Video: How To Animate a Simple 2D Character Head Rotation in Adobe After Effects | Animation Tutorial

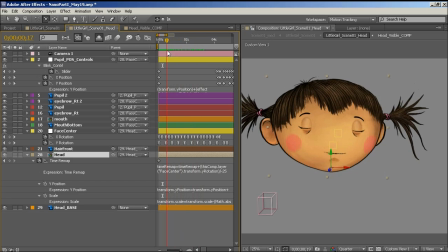[4:13]
So that's essentially how her head works. The other thing I have here is eyes. I didn't do the eyes quite the way I do them now, but I did treat the blink similarly. As you can see, she has this blink happening. And what I've built for the blink is a little slider, a little control slider for her blinking.
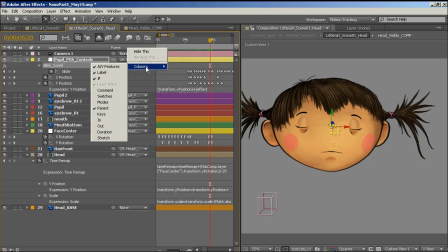[4:31]
Let's enable the switches.
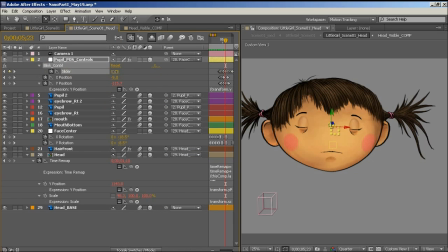[4:35]
So there's a slider for her blinking, which opens her eyes and closes them. And as she opens and closes her eyes, her eyebrows go up and down. I just found she looked a little better when she blinked and her whole eyebrows moved a little bit. As you can see, I can blink them wherever I want.
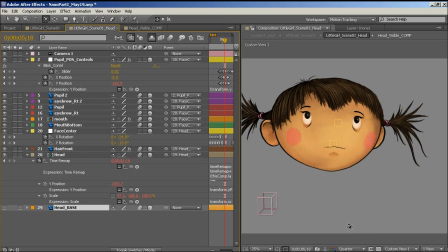[4:51]
And because they're parented to this three-dimensional treatment, I don't have to, grab new eyes or reposition the eyes.
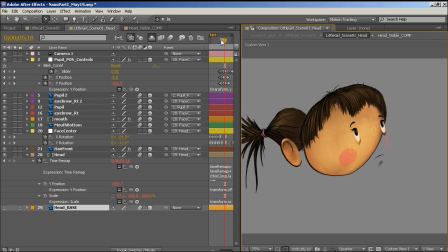[4:59]
They just they take care of themselves. So you can see they're moving around here, and I can blink them. So the way a blink works, again, is very, very similar to the way I did the head distortion.
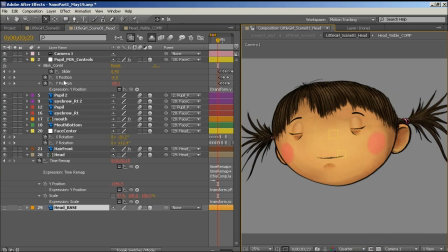[5:12]
If we just go back to the camera. I'm going to go into her eyes here. So I have head. Where are her eyes? Her pupil controls. Let's make sure everything's here. Oh, here they are.
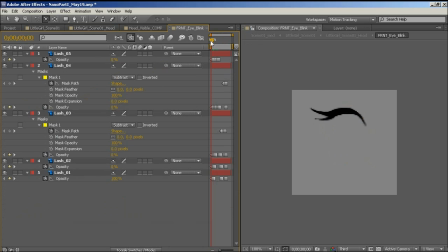[5:24]
Okay, so I have an eye. So essentially the way the eyes work is it's just a nested composition. Let's turn this up to full. And it's just an animated eye layer that I've painted. Okay, and they're just a number of holes, the opacity. So I turn them on and off depending on how I need them.
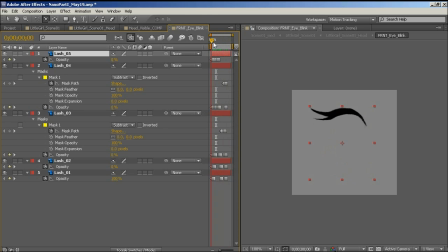[5:42]
And this is just one timeline. So I have a full close and full up.
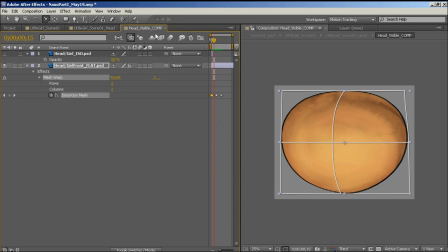[5:47]
Okay, so now when I go back to the composition,
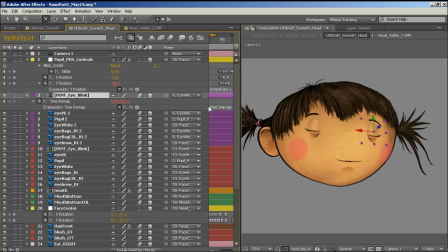[5:52]
all I've done with this eye is if we look at the code, is I've enabled time remapping,
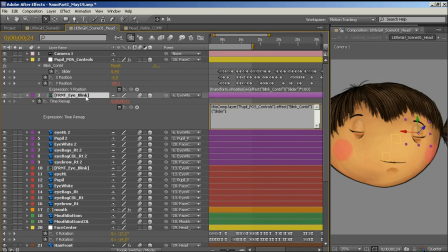[6:00]
and it's really just directly linked to. So time remap is directly equal to the value of the slider.
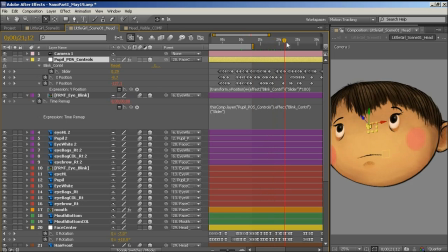[6:09]
So that's essentially how the eyes work. It's a really quick look at the way you can rotate a face and have some nested compositions that can control some expressions.
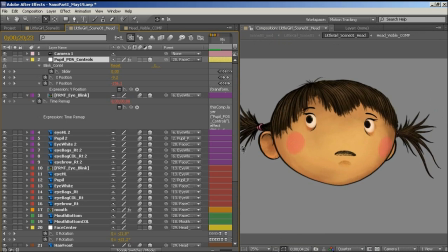[6:21]
Again, I'm going to try to do a tutorial that has a little more in-depth look at how to do more sophisticated character facial animation. And including a little bit of lip syncing. This particular style worked really well for the character I was doing at the time,
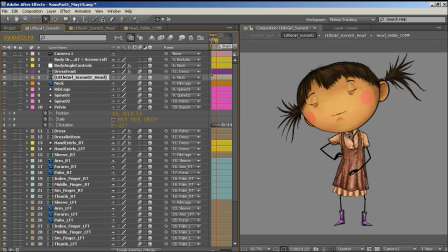[6:38]
which she was really simple, little cutout character, and having just a limited amount of dimension worked really well. I do have some distortions and other things happening to her mouth as well.
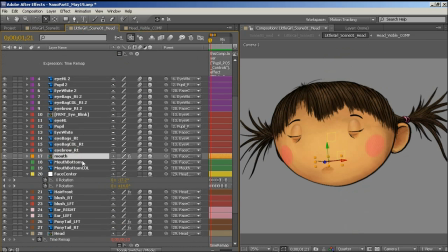[6:52]
As her face rotates down, her mouth actually squashes, so there's a mesh warp again attached to the head rotation right here,
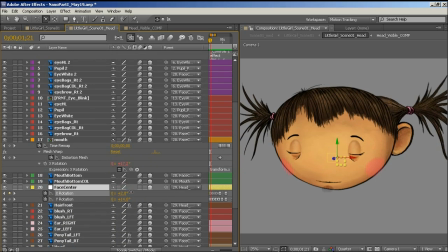[7:03]
the face center, and as the X rotation increases, the mouth changes ever so slightly. The distance between this little shadow under her lip and her mouth changes ever so slightly, and again it's limited because I can break it eventually.
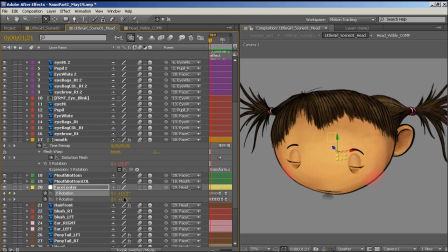[7:18]
I could only go so far before it broke, and then what I really should be doing is having a different head, and I was just trying to avoid that.
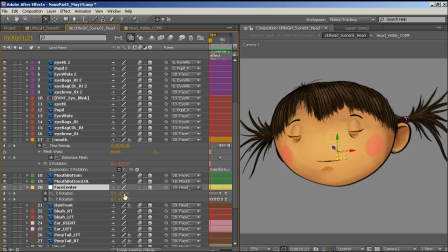[7:26]
As for the hair distortions, which aren't really working, to make them interactive, I would do them just like I did the cloth now, and I would actually attach, I would create a timeline just like the shape of the head for the hair that would be affected by the rotation
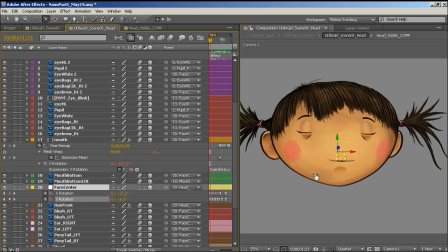[7:41]
of the head. So here I have the distortion mesh of the head being affected by the rotation value. I don't have the hair doing that. So I had to go back in after I animated the character
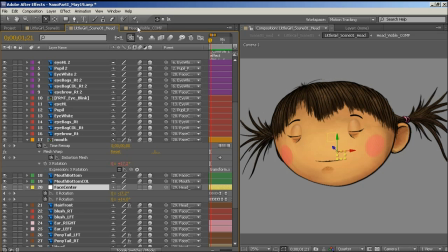[7:56]
and do all the mesh warping for her hair, and it was a little bit of a nightmare. So that's why like in the cloth tutorial, I really am trying to automate as much of that stuff as possible. All right. So there you go.